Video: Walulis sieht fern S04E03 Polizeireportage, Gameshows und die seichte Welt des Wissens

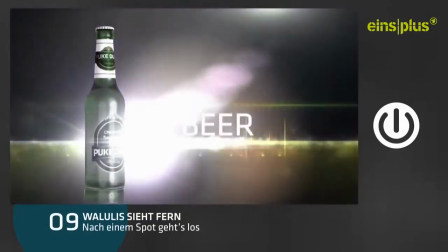Die folgende Product Placement freie Sendung wird Ihnen präsentiert von Puke Duke Vanilla Cinnamon Flavored Beer und jetzt neu Döner Flavor.
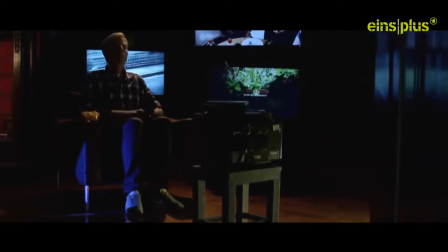Heute bei Valulis sieht fern. Eine Zeitreise zu den Game-Shows der 90er Jahre.
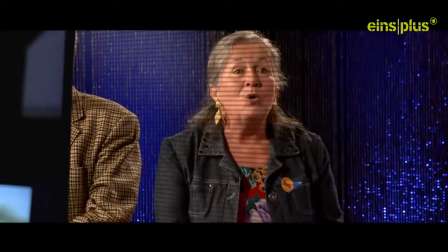Susanne, Sie sind dran. Ich heiße Claudia.
Der Reportagewahnsinn auf deutschen Autobahnen.
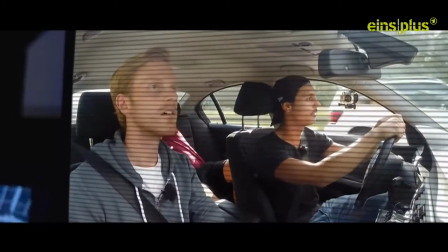Oh, wow. Den schnappt man, den packt man.
Und wie das Privatfernsehen selbst Excel spannend macht.
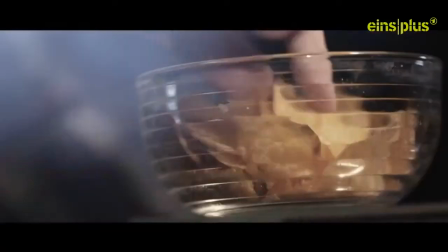Mein Name ist Philipp Valulis. Fernsehen macht blöd. Aber auch unglaublich viel Spaß.
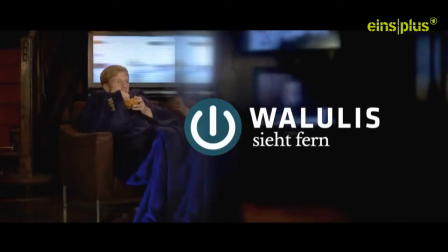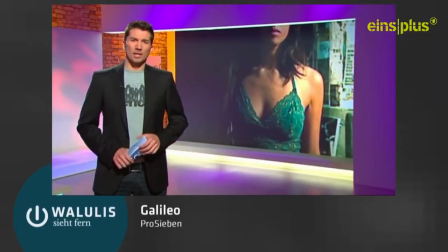Willkommen zurück bei Galileo mit einem echten Hingucker. Gibt es die Formel für das perfekte Dekolleté?
Ja, das ist doch mal eine interessante wissenschaftliche Frage. Schauen wir uns an, wie Galileo diese beantwortet und vor allem, wie sie den Beitrag machen.
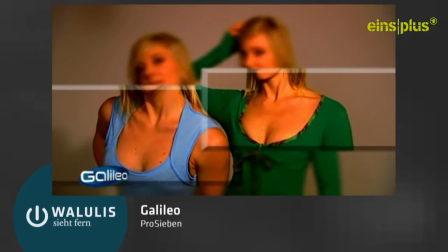Mit dem Begriff Dekolleté ist der gesamte sichtbare Bereich vom Hals bis zum Brustansatz gemeint. Diese Spalte heißt Busen.
Begriff erklärt, genug mit schnöder Theorie. Raus auf die Straße zu einem Test mit Leuten wie du und ich.
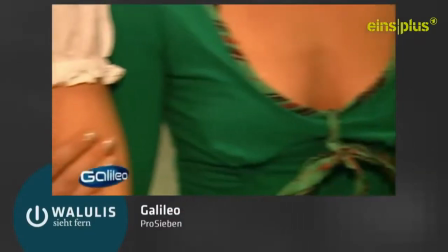Wir schicken Zwillinge auf Männerschau. Bei Sandra im Dirndl haben wir nachgeholfen. Also mir gefällt das besser, weil ich auf mehr Brüste stehe.
Nach Begriffsklärung und Dekolleté-Präsentation ist nun etwas Zeit für Forschung. Als akademisches Feigenblatt wird eine Kulturwissenschaftlerin bemüht.
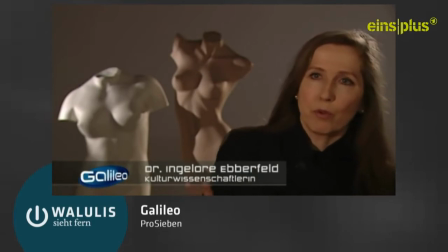Wenn wir die Entwicklung des Dekolletés betrachten in der Kostümkunde, dann kann man sehen, dass im frühen Mittelalter nicht von Dekolleté die Rede war.
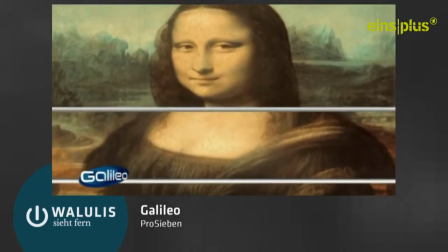Aber der Halsausschnitt war ganz entscheidend. Und der Halsausschnitt, der wanderte im Grunde genommen immer weiter runter.
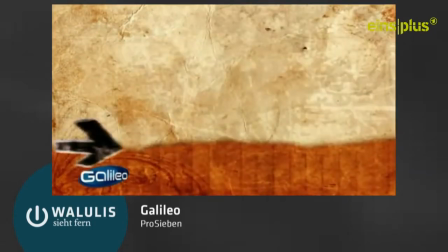Und damit sind wir bei ein paar Grafiken, die die gesamte Dekolleté-Geschichte in 30 Sekunden runterreißen.
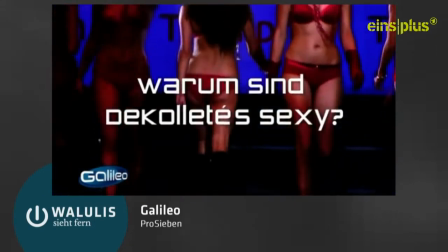Außerdem wird der Beitrag durch einzelne Kapitelüberschriften strukturiert. So wirkt es übersichtlicher. Und der Zuschauer ahnt, auch wenn mich das jetzt gerade überhaupt nicht interessiert, in einer Minute kommt der nächste Punkt.
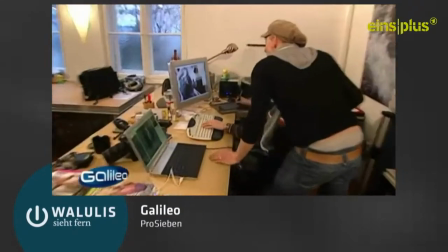Tja, was ist denn jetzt perfekt?
Dieser Modefotograf dient dazu, ein unterhaltsames Gimmick einzubauen, die schnelle Vergrößerung der Brust per Software. Bringt dem Zuschauer jetzt allerdings wenig praktischen Nutzen, deshalb gibt's noch einen Verbrauchertipp.
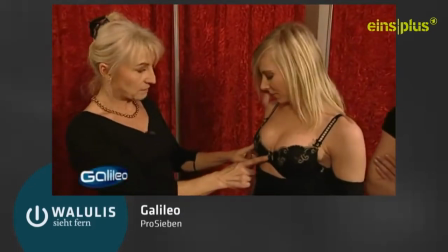Dieser spezielle Push-Up-BH soll Sandras Oberweite üppiger gestalten. Für diese Brustgröße ist das hier das perfekte Dekolleté.
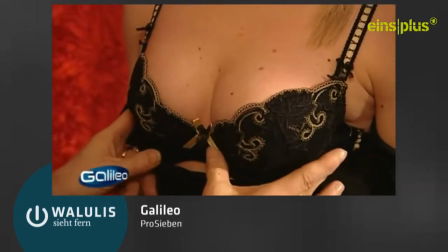Die Brust ist komplett benutzt. Wir haben das ganze Material eingebaut in diesen BH.
Und somit sind 7 Minuten zum Thema Dekolleté durch. Es war unterhaltsam und kurzweilig. Doch was haben wir gelernt?
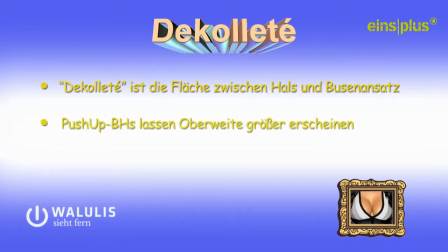Eigentlich nur ein paar Infos, die auch auf eine hässlich gestaltete PowerPoint-Präsentation passen würden und mit denen wir beim nächsten Smalltalk glänzen können.
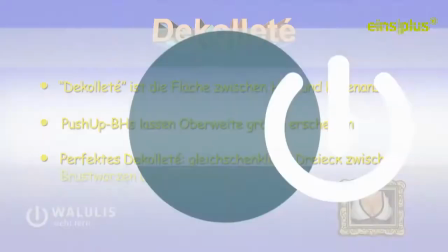Tiefgang hatte der Beitrag so viel wie eine Nussschale in der Nordsee. Aber auf der anderen Seite, genau das ist Galileos Stärke. Denn mit diesen Elementen kann man nämlich das langweiligste Thema unterhaltsam gestalten.
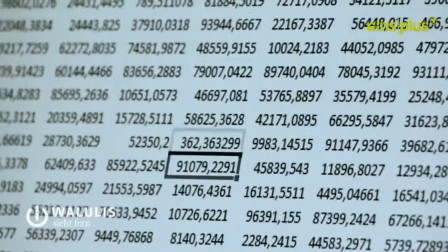Sogar Excel-Tabellen.
Es ist die größte Excel-Tabelle der Welt.
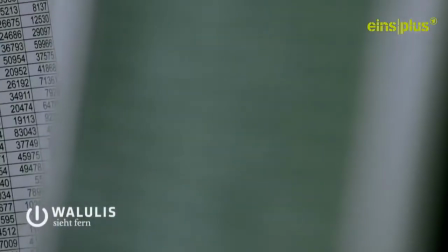Sie ist eine der beeindruckendsten Mysterien des 21. Jahrhunderts.
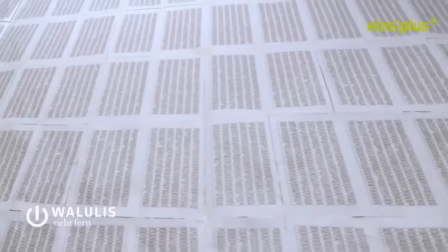Doch wie extrem ist Excel wirklich?
Und wie hauchen wir einer so spröden Sache wie Tabellenkalkulation Leben ein?
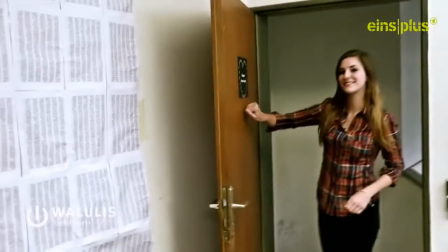Ganz einfach mit einer schönen Frau.
Unsere Reporterin Maya macht den Test in Excel Extrem.
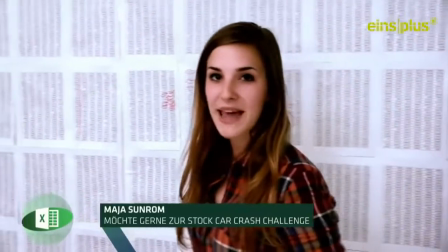Hier im Statistikerverein Potsdamer Prozentfreunde treffe ich den Experten, der für den wissenschaftlichen Anstrich dieses Beitrages extrem wichtig ist,
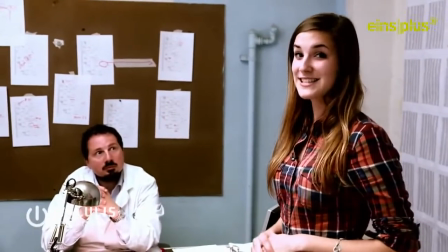und den Erfinder der größten Excel-Tabelle der Welt, Professor Dr. Bernhard Birnbaum.
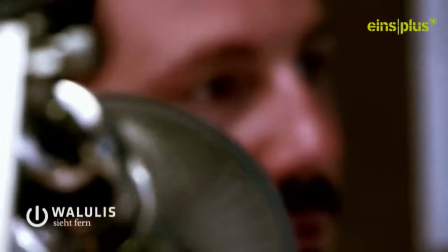Diese Tabelle hat über 5 Millionen Zeilen, 26 Millionen Spalten und 3 Millionen Makros.
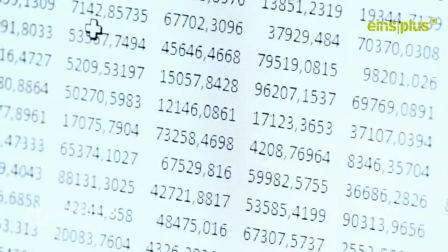So eine Aufzählung soll beeindruckende Superlative liefern, um unser Thema extrem und aufregend wirken zu lassen.
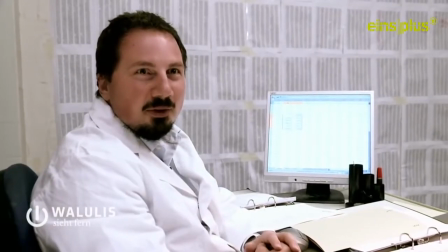Ja, für dieses Hobby muss man schon ein bisschen verrückt sein. Wie groß ist denn die Tabelle?
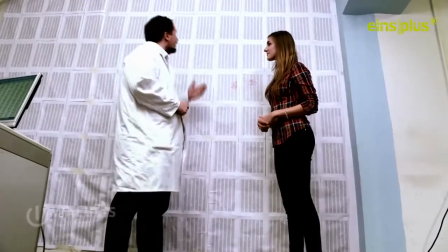Weil das Fernsehen ja immer Bilder braucht und damit Sie sich's besser vorstellen können, haben wir hier einmal 0,0001% der Tabelle ausgedruckt.
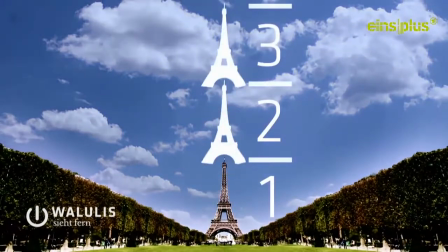Würde man die komplette Tabelle auf DIN A4 Seiten ausdrucken, dann würde der Papierstapel dreimal so hoch sein wie der Eiffelturm.